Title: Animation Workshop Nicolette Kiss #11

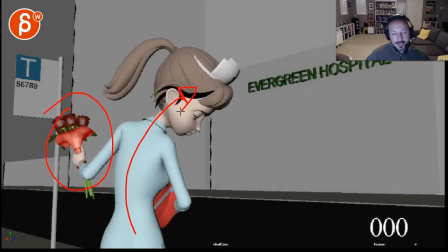A that lean in where now it becomes very animated like it's very cartoony performance where characters do what did you say where am I going I don't know that is just not my style not my thing
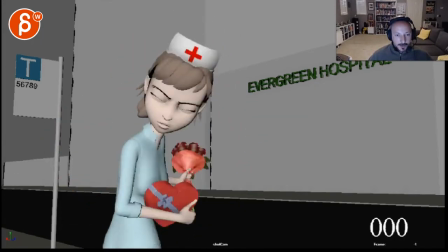and then those couple steps
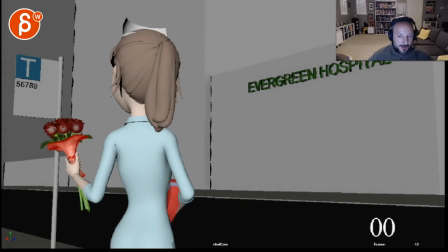I don't know again I mean that's it's you have to go with what you think you know you prefer in your shot but it's not that it's not well animated obviously you're really good animator so it's not like that's not the critique yeah
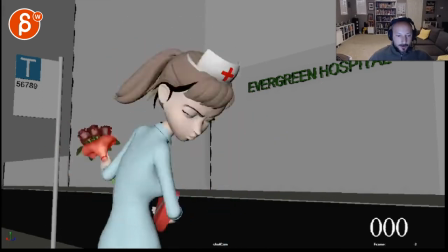I don't know I was kind of more like the mechanics work the The only thing I would say is this feels very fast right now in the route.
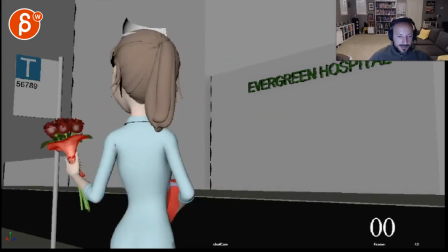So she turns around, that in real time. A bit too fast, I'm just looking at this section.
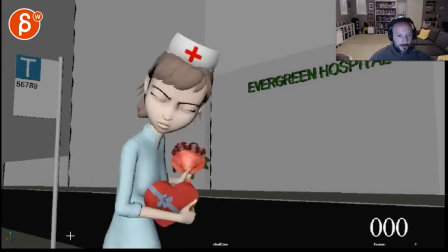That mechanically feels like someone just kind of pushed her over. And it just feels like it just takes too long.
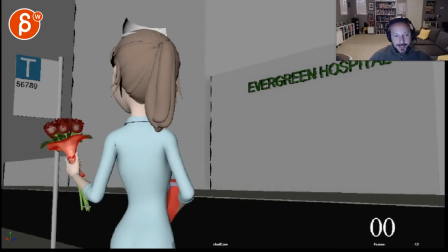Again that's just me. it's almost like you want that beginning like that little anticipation i like the rework of the hand
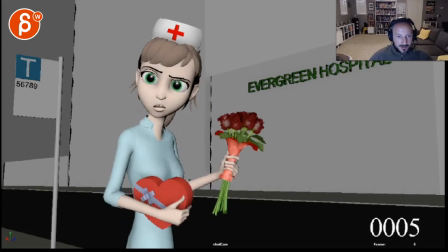arm but almost into this with a little drop stop and then from here
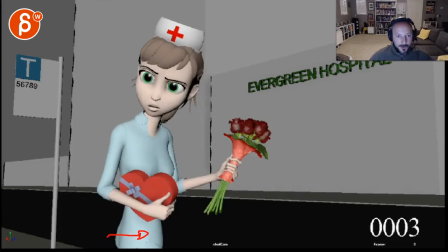go into this where like when you when you're in this and you stop then you have the facial change into this and
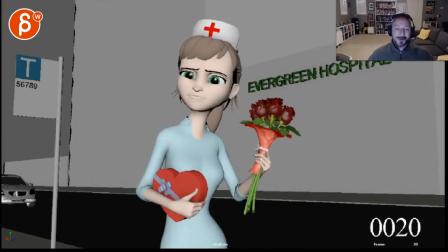then that but without those couple steps which i know you just worked on um and if that's i mean if that's what you reference and you feel like that's what you want to do in your shot uh that's totally fine um it's just the danger of showing it to a lot of people
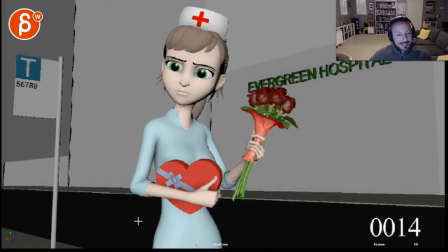but then you're gonna get totally different opinions but this is your shot you got to do what feels right for you i think again
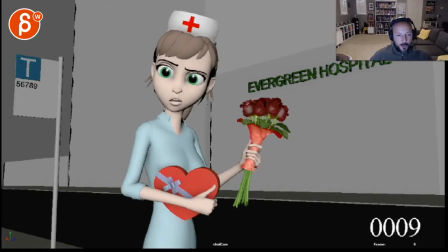the only thing animation wise doesn't quite work for me is this turn
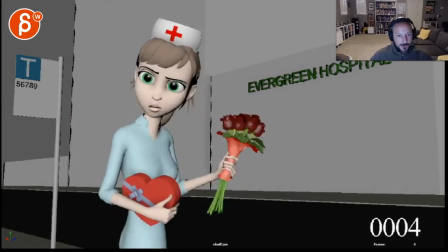this turn, this move in the roots just a bit fast. And also you can see the speed of it.
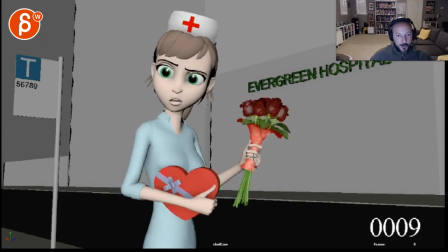If you then look at the flowers in the hands, it just moves over pretty quickly. If it was this fast, I would have a bit more drag in the hands. If there's any way you could rig this, that would even drag the flowers over there.
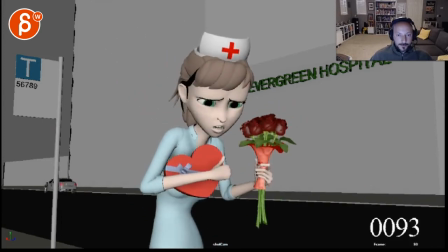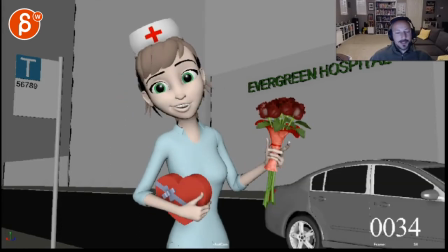picky things again this is after not having seen him for a while
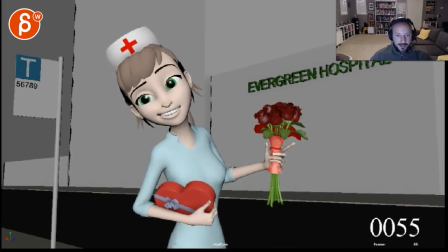when she has that blink and she goes huh i would also start relaxing the thumb and the index finger not in that pose here but it's because she's like hey i don't do that and that hey it works for me but then there is a thought process change like wait a minute I
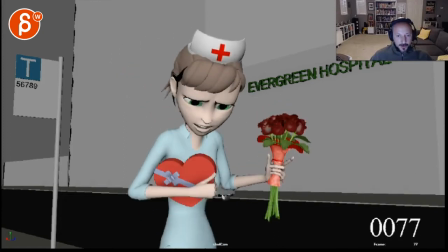didn't do that and I would just relax at a tiny bit and then when you go into this you can close it it's almost like you can relax
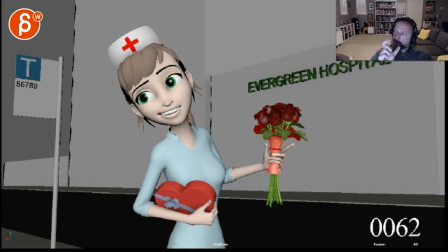it with a little bit of a moving hold okay and then hold and then grip so you can have that move movement of the fingers
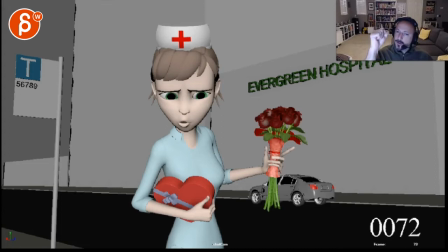going wait I didn't do that no so you can have a little bit of that in there as well, technically.
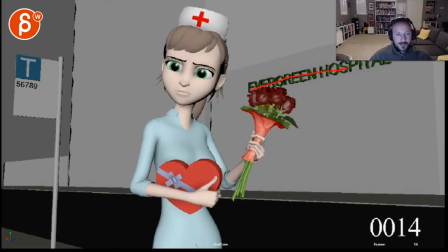Super, super picky. I'm not sure about text. I don't think you need that. I would always kind of look at work without text. Not that you need it, technically, for the shots. If someone can't read English, you know, they wouldn't understand the dialogue either, but from a visual point of view, it's also a bit of a tangent there.
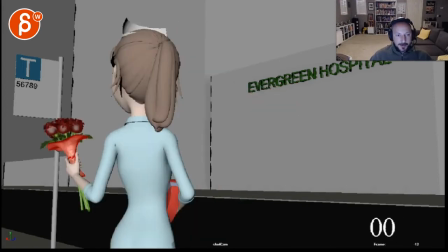It's a bit picky, picky.
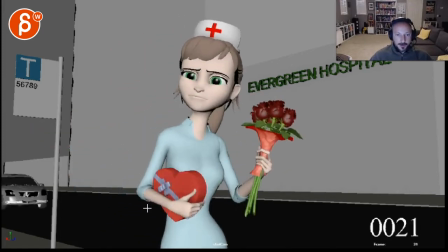Same thing here that corner of that with the flowers there and then it's right there
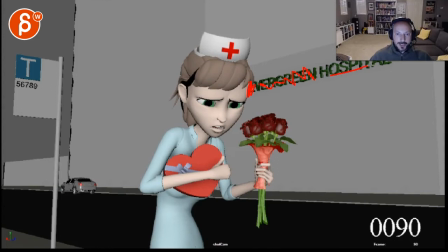on their head it's not quite a fan I would you could just take this out as half hospital but then again I don't don't quite
I don't think I do that. Do I do that? I do do that.
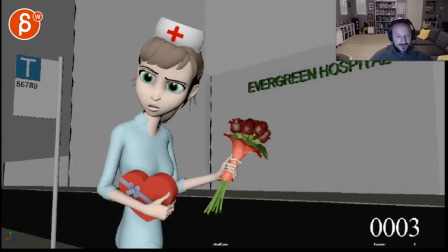It's still so super cute.